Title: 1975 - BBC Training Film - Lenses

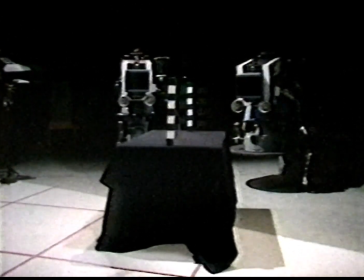If the camera now goes back to a close-up, not by zooming, but by tracking in, watch what happens to the relative size of the two sticks.
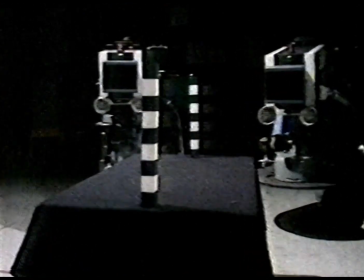The foreground one is getting bigger in relation to the background one.
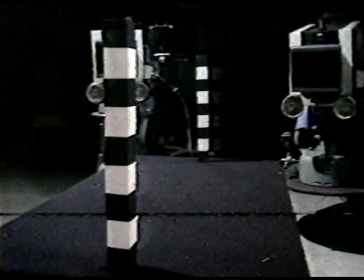The front stick is now just touching the top and bottom of frame as before, but it's not just the magnification that has increased. The perspective or relative size of foreground to background has changed too.
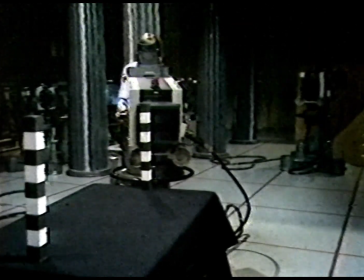With 2 cameras on the scene at once, 3 pushed in on a 50-degree angle and 2 pulled back on 5 degrees, the difference is clear.
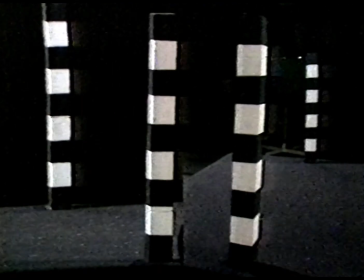Narrow angle on the left, wide angle on the right. And this perspective change has another effect as well.
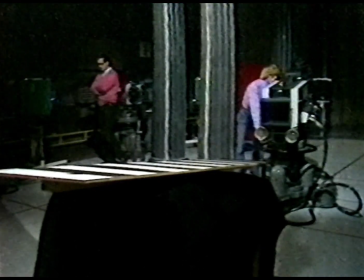Camera 4 is on 24 degrees.
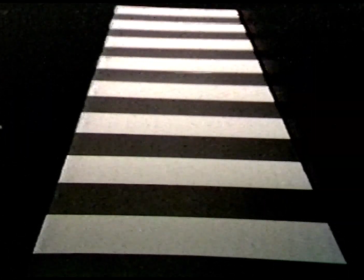This is the angle that, with normal viewing distances from a television monitor, produces a perspective effect most similar to the human eye.
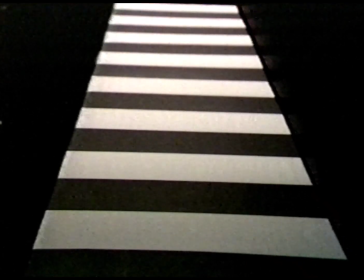First, 4 zooms out to 50 degrees and tracks in at the same time.
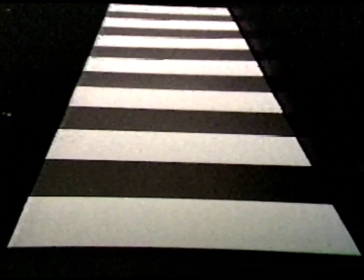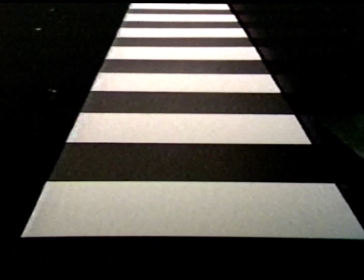The board now looks much longer. Now 4 is going to track out and zoom in, again at the same time.
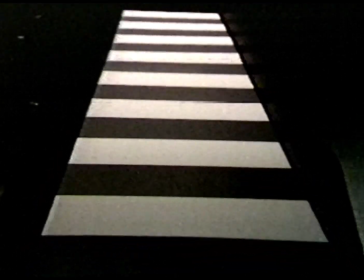Notice how the perspective is changing. It may look like a piece of rubber, but it is just the lens making the board look foreshortened.
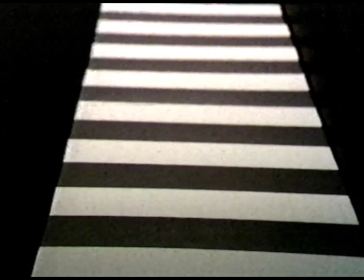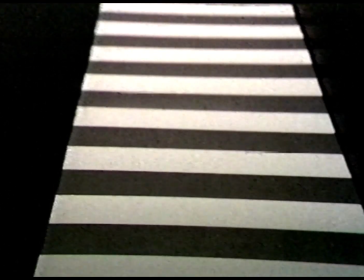To compare, 5 degrees, 50 degrees,
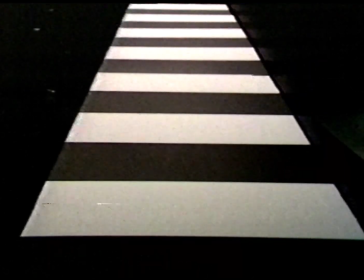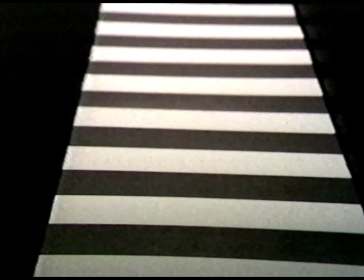5 degrees,
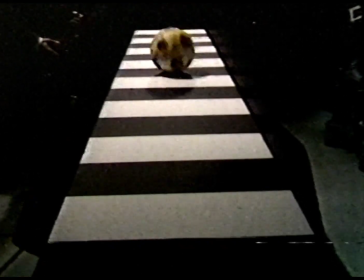50 degrees. Now a ball is rolled down the board. Notice the apparent speed of the ball.
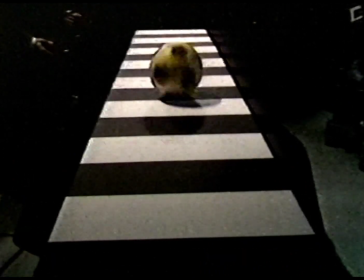That's on a 50-degree angle. Now the same on 5 degrees.
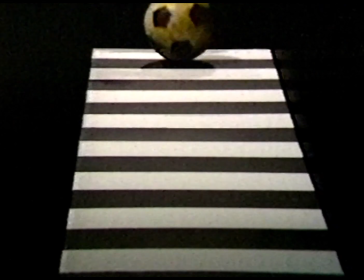That ball really is rolling at the same speed as the wide angle.
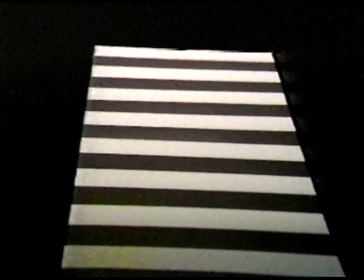5 degrees, 50 degrees.
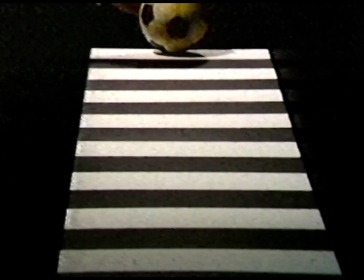5 degrees.
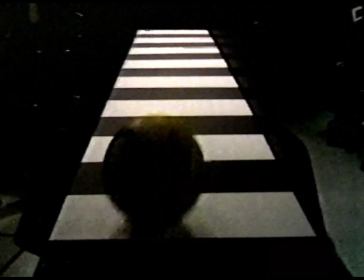Wide angle close-up. Narrow angle pulled back.
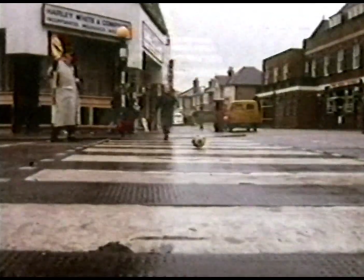The effects can, of course, be used to advantage. Here, the child is moving rapidly across the street, seen through a wide-angle lens,
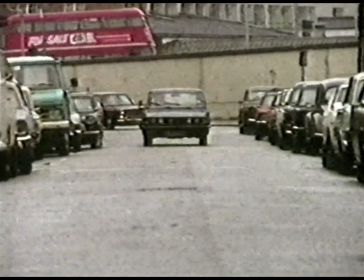and the car is apparently coming quite slowly, shot on a narrow-angle lens.
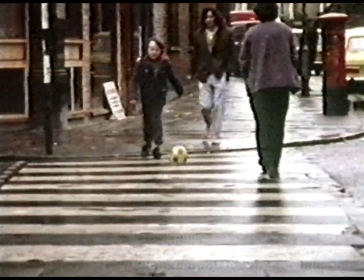But reverse the situation. Take the child on a narrow angle and the car on a wide angle, and this is the result.
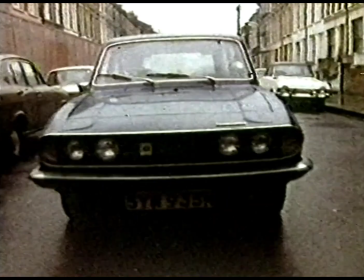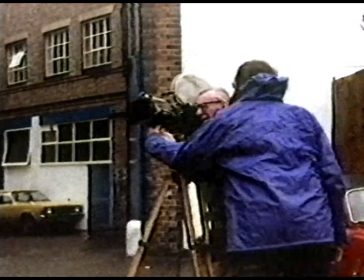Lens characteristics are the same whatever the camera.
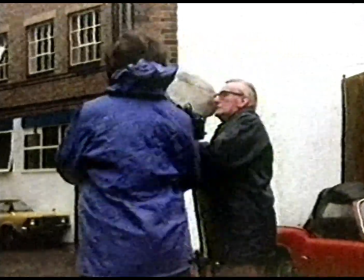A BBC film crew use a standard 10:1 zoom with
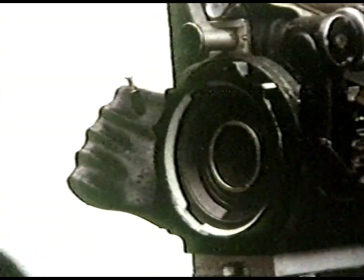either 4.5 to 45 degrees or 5 to 50 degrees,
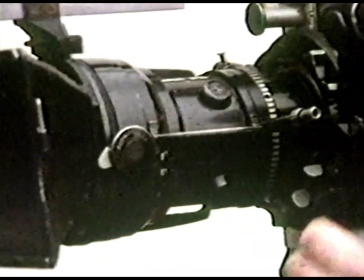although by tradition film people refer to them by their focal lengths of 10 to 100 or 12 to 120 millimeters.
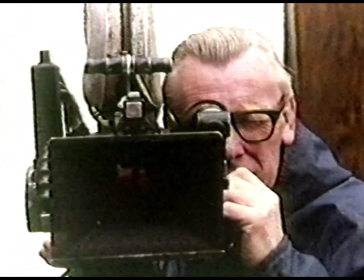And since the film is shot to be viewed on television, the results will be the same as from a studio camera.
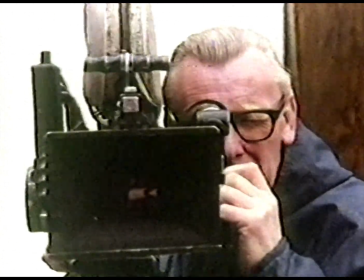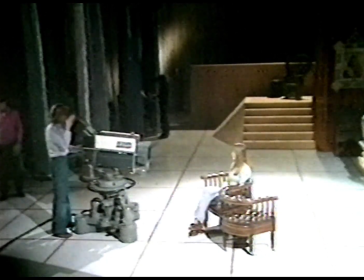Whether the cameras are on location or in the studio, the director must be aware of their lens characteristics and how to use them.
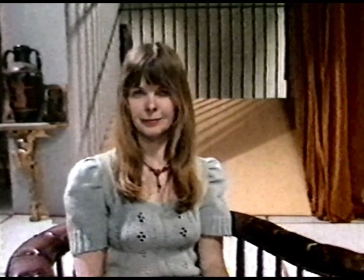Now, if 3, still on 50 degrees, tracks right into a close-up of Carol, this is the result.
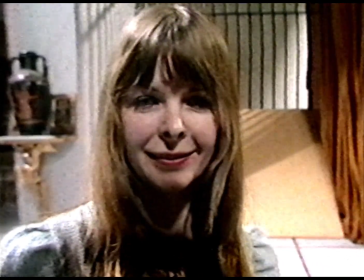The foreground, her nose, is very much bigger than the background, her eyes.